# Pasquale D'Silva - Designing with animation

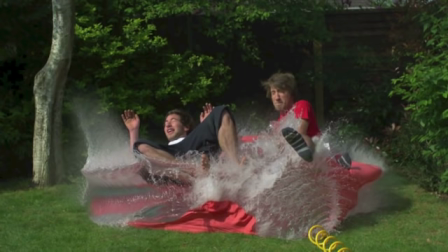16:30 So it's definitely not instantaneous. I want to know where you get a balloon that big.
So anyway, getting back to it.
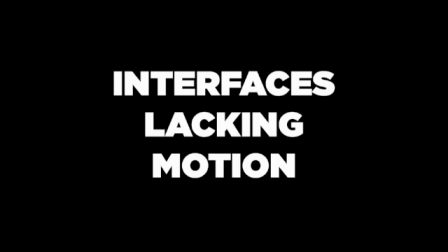16:42 Why do we see interfaces that lack motion? Why is this normal?
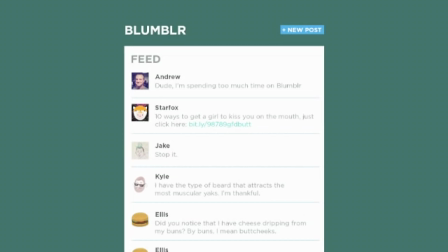16:46 Why is it the standard? Let's look at an example I prepared. So here's a hot new service called Blumbler. It was purchased by Blahoo for like $100, but I was lucky enough to get some design assets before they shut the thing down.
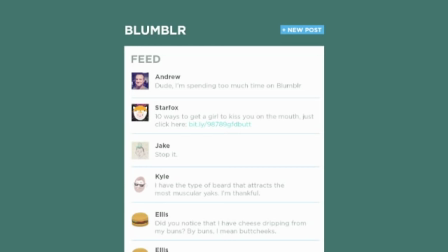17:03 Marissa. So here's a run-of-the-mill feed with updates, right? So it's really intuitive.
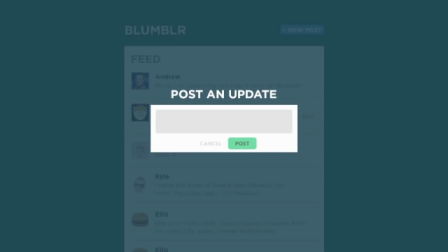17:11 We're just going to hit the new post button, and we get this popover form with the light box thing, so we stay on the same page. That's cool. And let's type an update, and then
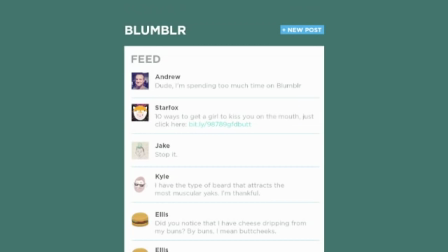17:25 let's click the post button. Cool. So we're taking back to the stream. Don't worry. This is a real-time app. It'll live refresh in a second. And there we go. So what just happened there? Let's flick back and forth for a second.
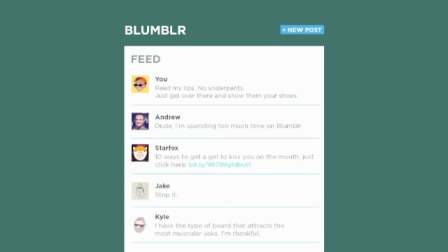17:44 So all the posts move down as the new entry enters the stream. But you really have to concentrate to notice that the elements are being displaced. It's really jarring. So why don't we just try softening it out with a little animation?
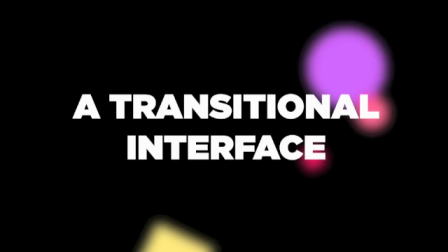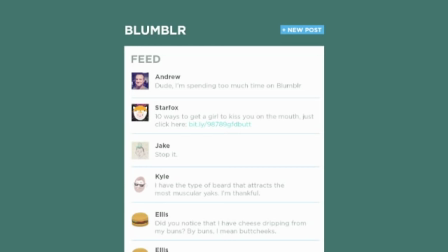All right, well, here's the Blumbler homepage again. Beautiful, beautiful design. Try to ignore how beautiful it is. And let's go through the flow and break down each movement.
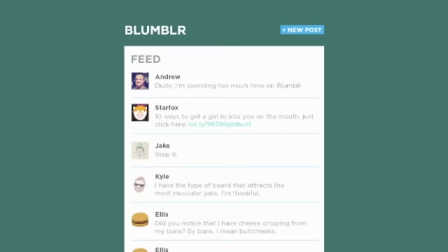18:24 So we click the new post button, and what we get is the popover. And that's really abrupt, right?
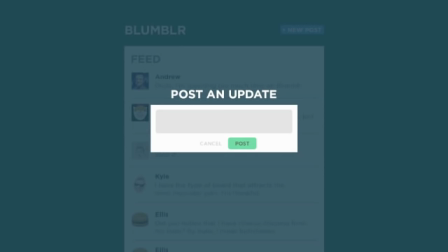18:31 So let's look at the new elements that are being introduced here. So there are two key components. There's a light box, the sort of dimmer, and then the post form itself, which is being introduced. So how can we introduce them with animation? Well, the fade element here, this light box, has transparency.
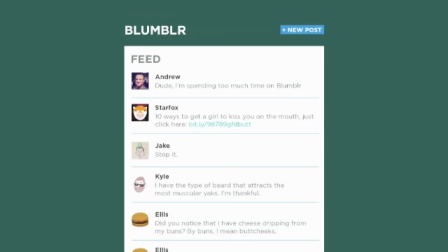18:50 So we can take advantage of that attribute, and we can animate that change over time. So we'll animate the box in.
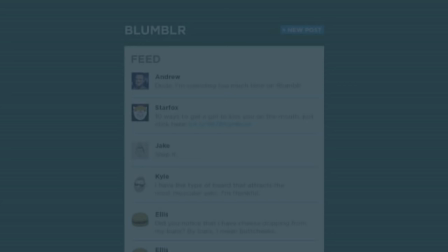18:57 That's nothing fancy, but it's a hell of a lot better. And now we just need to get that form element in there. So let's just slide it in with a cushion in, or the more familiar term might be an ease in.
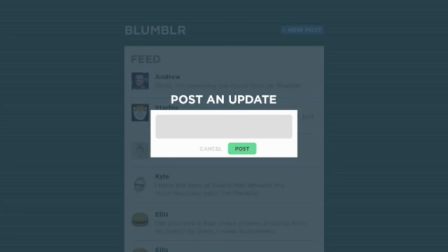19:12 Cool. So we don't need to see it all happen step by step. We don't need to see each element be introduced in this chain. That would take way too long. We can have overlapping action, which is where you can have multiple things happen at the same time with maybe a small amount of offset.
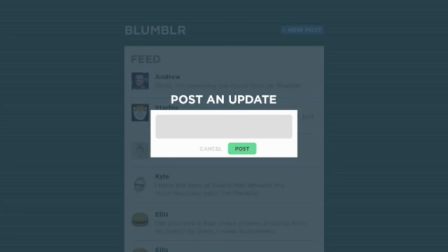19:27 You don't want to spend too much time slinging around transitions and making the user watch them. You just need enough to be able to soften an action or describe the space that you're in. So while we're at it, we'll add a little more overlapping action to the form to make it feel less rigid.
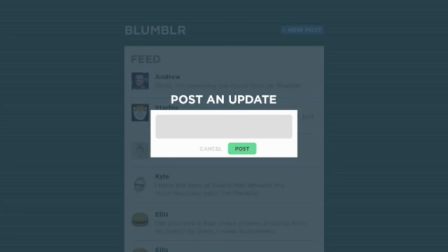19:43 So we'll sort of delay the text. And a little flare that sits inside the same timing can really help sell the motion. It can really help carry the eye. So we'll look at the flow now. So that feels much better.
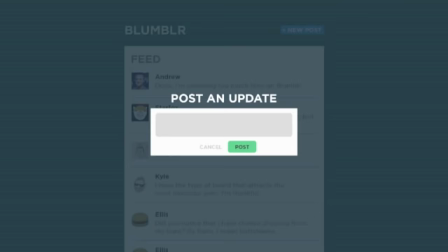19:58 And let's finish it off using the idea of presenting and unpresenting elements. So after this, we're going to need to remove the form
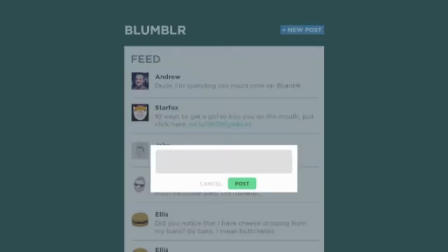20:07 And then we're going to need to show that Blumbler is thinking, which of course means the browser and the server are sending and receiving requests.
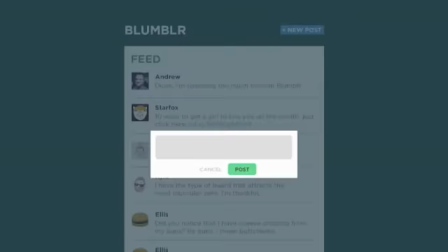20:15 But the user doesn't need to know that shit. They just need to know what they don't. They just need to know that Blumbler's thinking. They don't need to know what's going on behind the scenes.
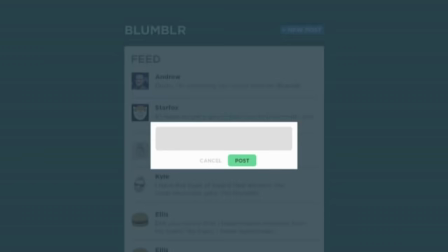20:22 They just need to know that the thing sitting right in front of them, in front of their eyeballs, is doing the thinking and it received their request. So showing the reaction to an action helps the user feel like the application is responding. Animation can provide really important feedback in that context.